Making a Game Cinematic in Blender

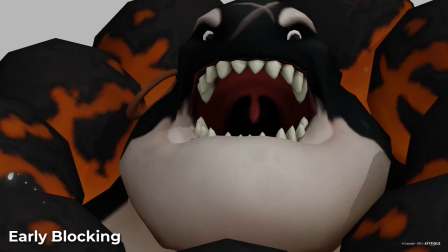He started with the blocking of the main body movement, and then added some lip sync,
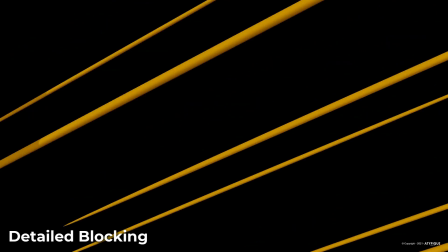and polished the whole animation through several passes while I was reviewing his work.
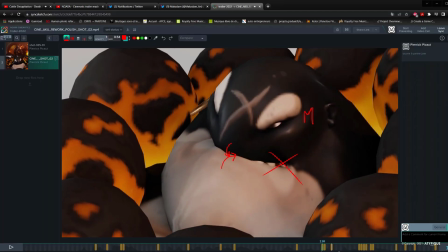Since we're working from home, we rely a lot on SingSketch for the reviews. If you want to know more about it, check out my dedicated video.
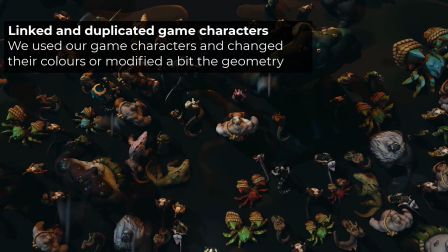To deal with the crowd, we relied a lot on the NLA editor,
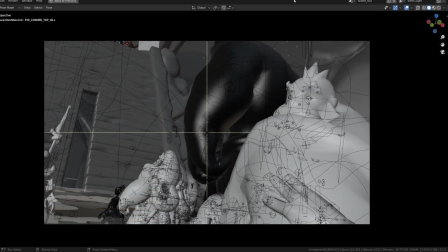mixing existing idle animation with layered motion, like a head turn here.
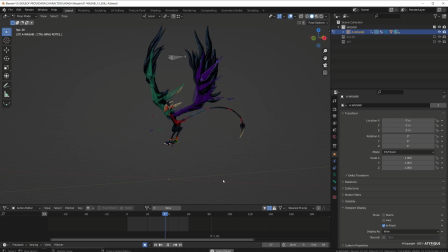I used the game locomotion animation of the birds and made them follow a path to get nice motion curve and support the composition.
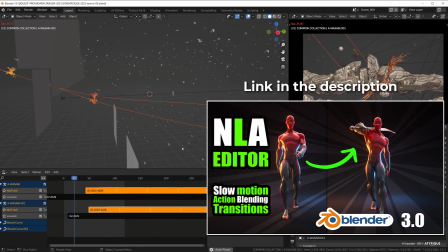You can learn a lot about the NLA in this video. Another challenging animation effect was to make these tentacles fall to the ground.
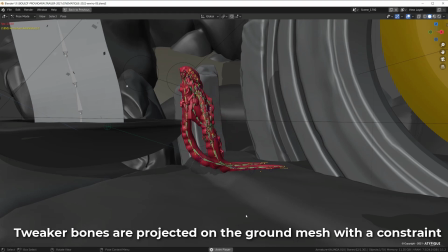I constrained each joint streaker controllers with a shrink wrap modifier projected on the ground and then baked their motion.
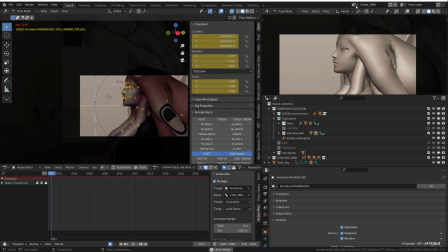Drop a comment if you want to know more. All the different shots were part of a single Blender file.
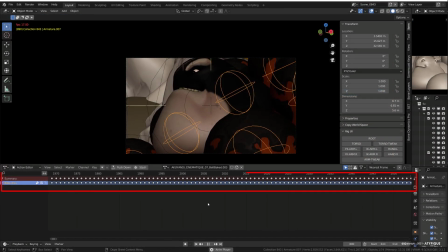They followed us to build a single animation for the main characters and have it playing on the different scenes.
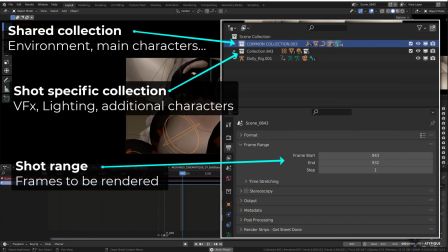I could then play with the lightning and VFX for each of these scenes.
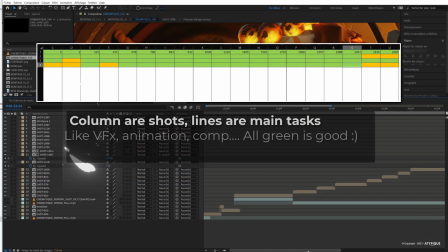To keep track of everything, I used a simple Excel file with colored coded status, like work in progress, to be revised, rendered, etc.
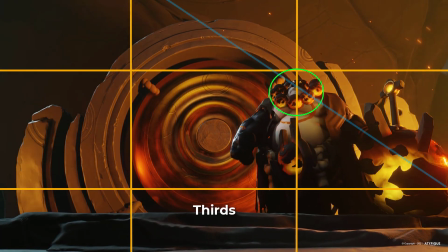We did our best to keep a solid composition in all the different shots.
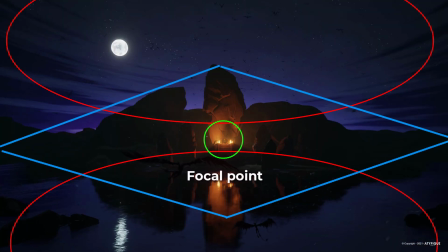Like in the first one, where all the lights and lights lead to the altar in the center.
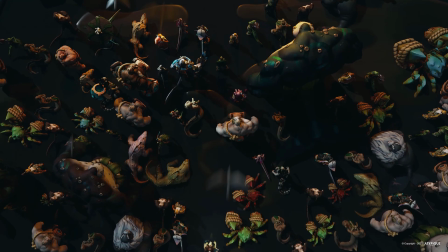I use the bird shape to transition to the next shot, and the bird particle's direction helps us understanding where we came from and where we are going.
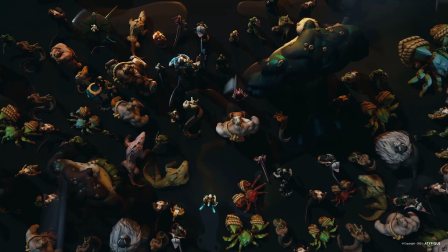A new character enters the shot, and then we switch to his point of view. The camera was animated so that we better feel that we are staring through his eyes,
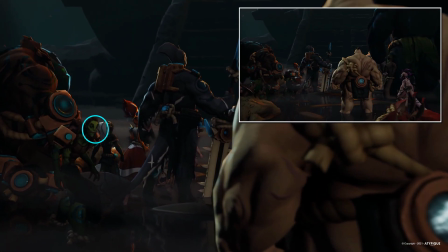and a couple of characters give us a look before we gently touch our friend's shoulder, and he greets us with a welcoming glance.
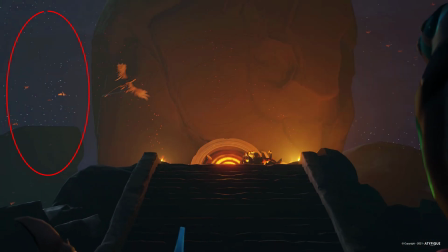We can still see the flow of birth that helps us understandings our position in space.
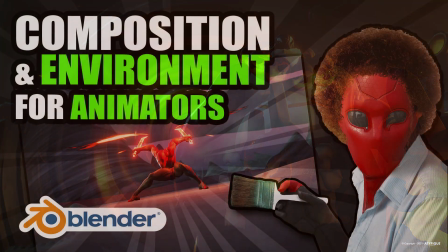Most of the shots follow the rules of composition I explained in this video.
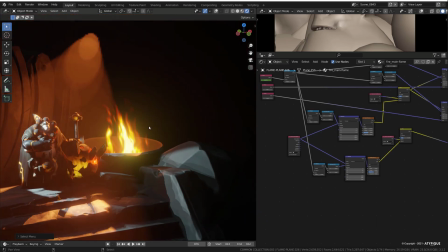Some of the VFX were done using simple shaders, like the fire on each side of the altar.
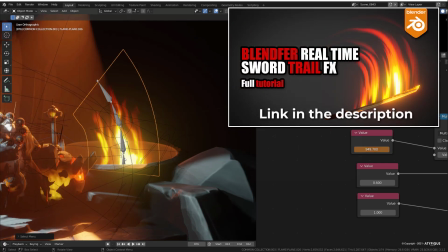I use the same method as in this video, and I rip the plane with several bombs, allowing me to burn it as if there was wind.
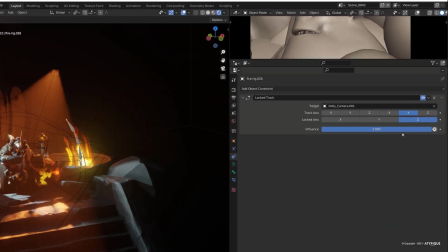I also constrained the fire rig so that the FX always faces the camera.
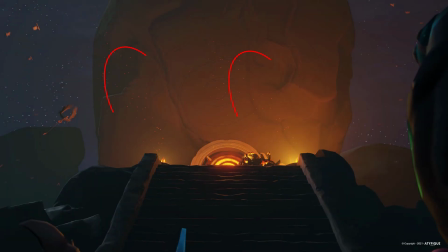On top of this, I added simple particle system to create the spark pose and amber effect.
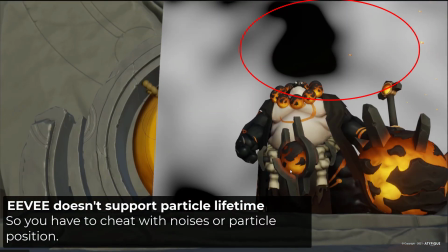Since Eevee can't handle particle lifetime information, I used an object-based noise texture to drive their intensity, so that they flicker a bit.
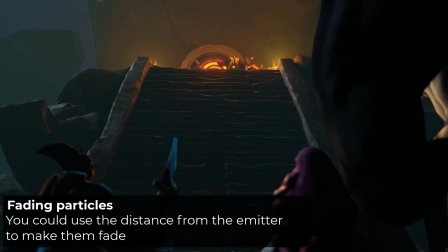I could have used a distance-based system too. Let me know in the comments if you'd like to learn more about it.
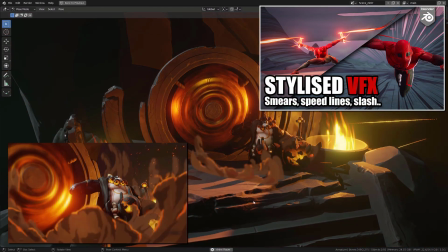For the speed lines, I used the same method as in this tutorial. One of the most challenging effects I worked on was the impact on the gong.
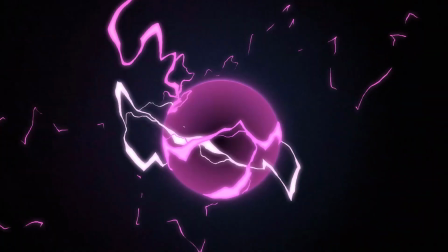I've been practicing Enron VFX for about 6 months at the time I did these.
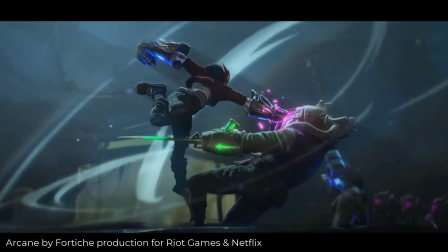We all love Arcane, and I did want to get the same vibe, but I wasn't sure it would please our CEO.
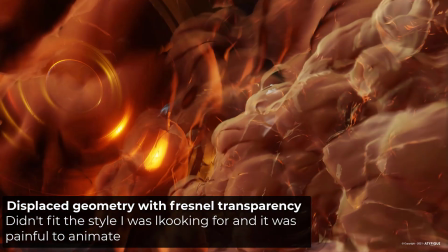And since I hated where I was going with mesh-based VFX, I took the Christmas break to animate this specific shot and learn Gris Pencil. I sent it to the boss and he loved it. It was such a relief and an exciting time, as I was eager to do more effects this way.
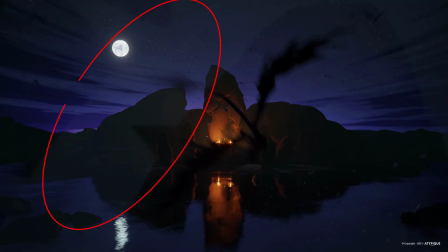The airwaves in the beginning, the water ripples,
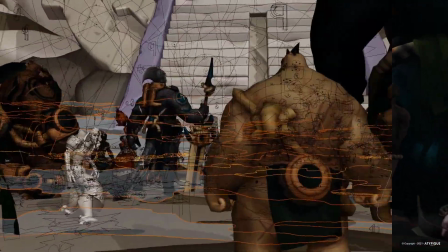all the fog effects and the final dust cloud were hand-drawn and animated frame by frame with love and commitment by yours truly.
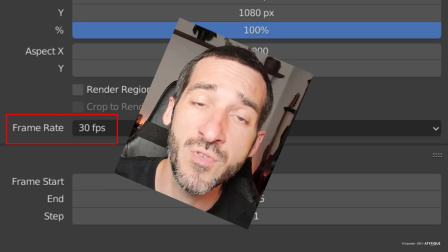In this regard, I wish I didn't make the mistake to animate this cinematic at 30 frames per second instead of 24.
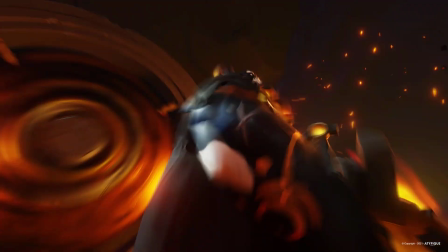It would have been less labor intensive and will visually feel better. To better support the impact, I also made a hit frame in Photoshop.
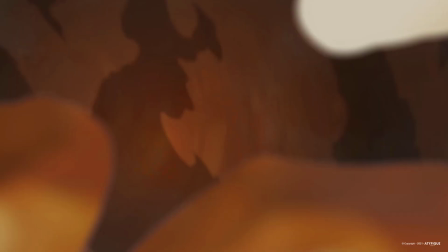I isolated three frames, turned them into black and white,
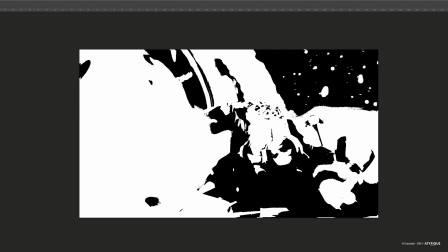pushed the contrast and then hand-painted speed lines, stretching them from the impact point.
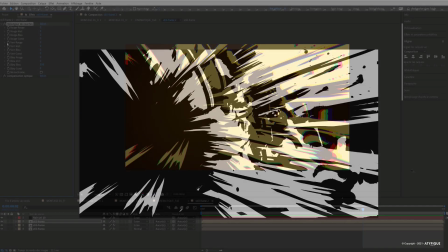I colorized them in After Effects and added some chromatic aberrations.